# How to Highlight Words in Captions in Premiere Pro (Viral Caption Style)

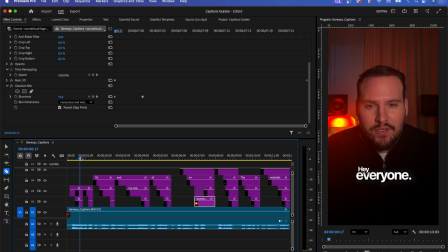494s
In the Properties panel, we can change the color on the very first frame to give each spoken word its own color, which helps the viewer read along more easily. For that, just highlight the caption with the selection tool.
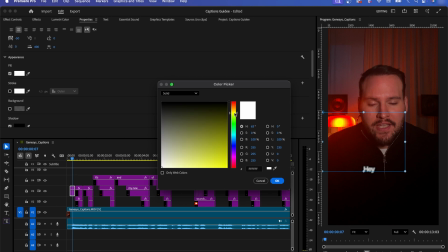507s
Go down to the fill option and change the color to yellow, for example. Make sure to copy the color code so you can apply the same color to the other caption.
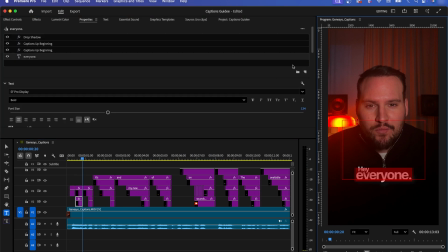516s Hey everyone.
You can see that Hey is now highlighted. Now select everything and paste the same color code.
Hey everyone, what's up?
You can use this same procedure for all the other captions as well. It's a simple trick, but it makes a big difference for readability and flow.
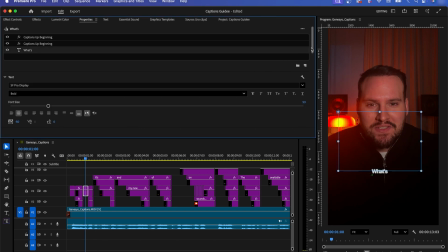534s
I'm just showing it here in this last example so you understand the idea. Make the cuts and only paste the color codes so the color stays consistent. This keeps the captions clean, readable, and easy to follow without distracting the viewer.
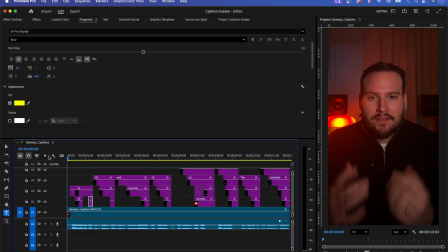548s
That's it for this tutorial. If you have any questions, let me know in the comments. Hey everyone, what's up?
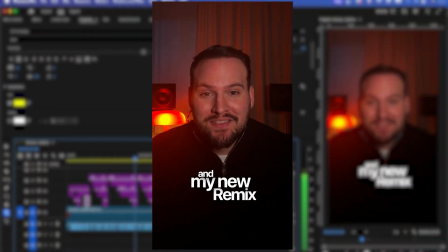554s It's Genesis here and my new remix of Loosen Up, it's out now on SoundCloud.
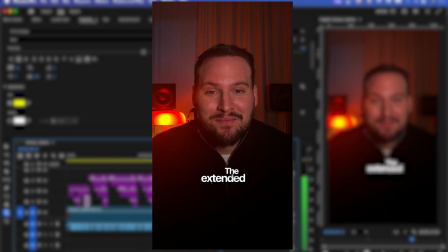560s Go and check it out. The extended mix is also available for download. Let's go!